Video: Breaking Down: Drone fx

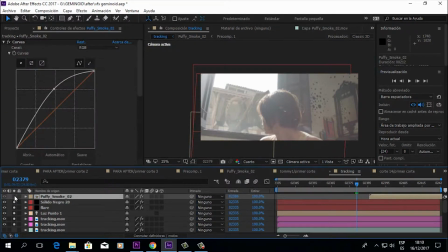958s
siempre y cuando siempre siempre falta más humo verdad luego me di cuenta de que mientras la nave sube el humo se queda afuera pero me parecía que para integrarlo mejor debía ingresar
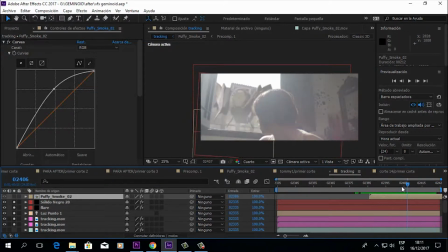975s
y estar en contacto con el personaje por lo que creen otra composición duplique la composición de Puffy Smoke y lo ingresé
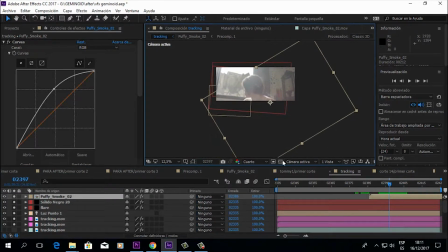987s
de manera lateral como ven la precomposición
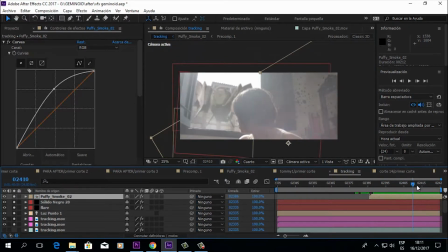991s
y lo hice ingresar de esa manera ok ya no lo vinculé con nada porque no me necesario y digamos ahí tenemos nuestro primer nuestra primera impresión del efecto igual
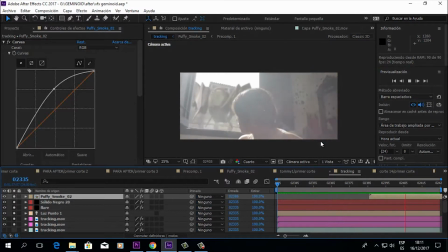1006s
siento que ahí no tiene todavía una corrección de color siento que igual le falta energía si bien parece completamente integrada digamos que el el chiste
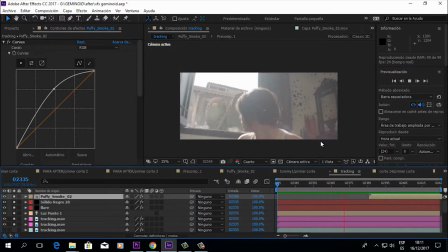1020s
de un buen efecto es que esté en contacto con objetos reales para que se sienta realmente una integración y me di cuenta de que el truco principal aquí
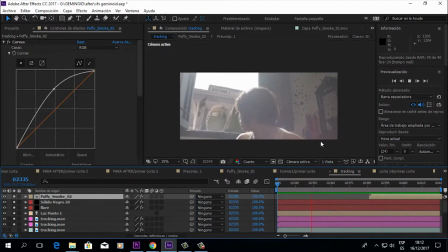1034s
era que sus cabellos se movieran y no que se vea que desaparecen, como ven acá entonces
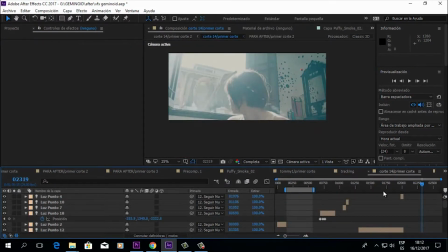1048s
seguimos por acá me pareció acá ya está con la corrección de color la corrección de color también ayuda un poco al hecho de que
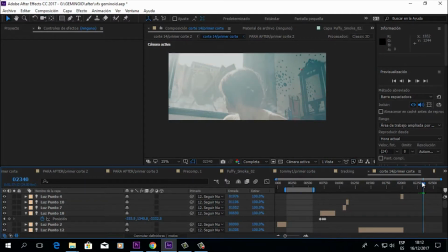1063s
se sienta todo integrado la corrección de color va sobre todo el cuarto,
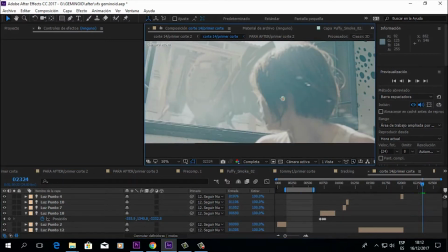1068s
la chica y también un poco la nave las sombras tiradas al verde un poco verdoso hace que estén
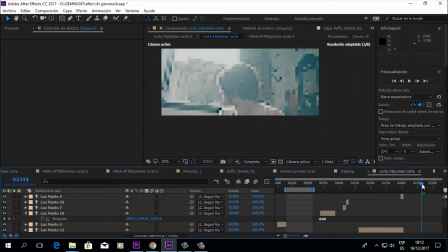1077s
pareciera que estuvieran en una sola toma
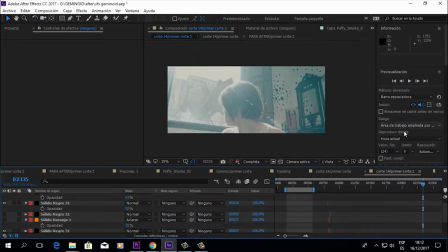1083s
Aún así dije, ok, tengo que de alguna manera hacer que sus cabellos se muevan Ojalá hubiera tenido un ventilador en
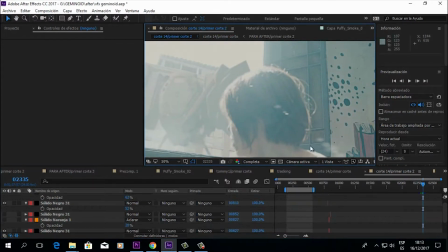1093s
ese momento para hacer que sus cabellos se movieran Pero luego me di cuenta que eso hubiera sido un grave error porque si bien aquí estamos haciendo una máscara que como vieron antes hizo que se cortara su cabello
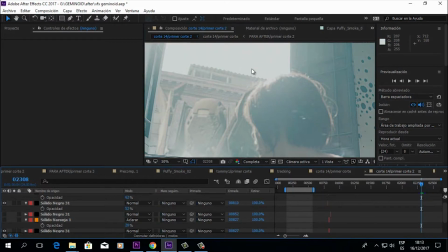1114s
hubiera sido eso más evidente si sus cabellos salían volando y de pronto pasaba el ala del dron y se lo cortaba y desaparecía acá no se nota porque lo que le corta es simplemente casi el borde del cabello
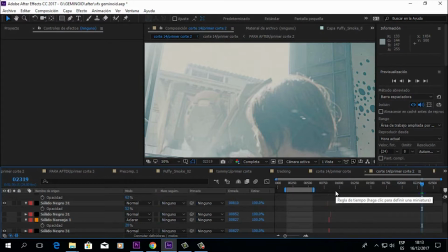1128s
Hubiera sido un error que luego me di cuenta cuando estaba tratando de solucionar este problema Y dije, wow, menos mal no usamos ningún ventilador Porque la máscara que tendría que haber hecho para
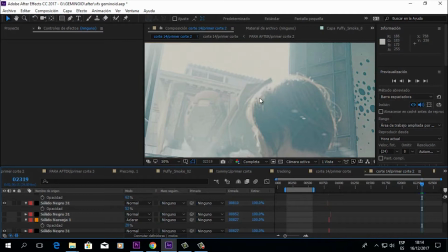1143s
el cabello hubiera sido casi imposible Y acá no usamos croma Ok, entonces lo que
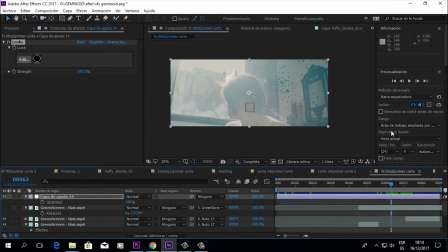1157s
pensé es en buscar en internet,
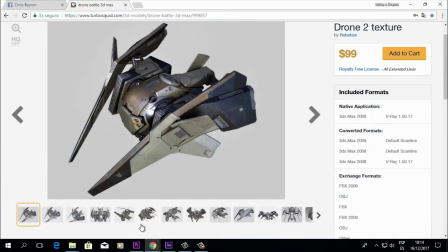1164s
internet tiene todo y me bajé un video,
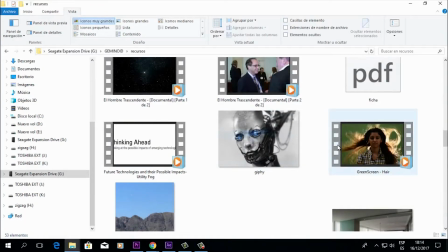1168s
me bajé un video, puse green screen hair y apareció este video milagroso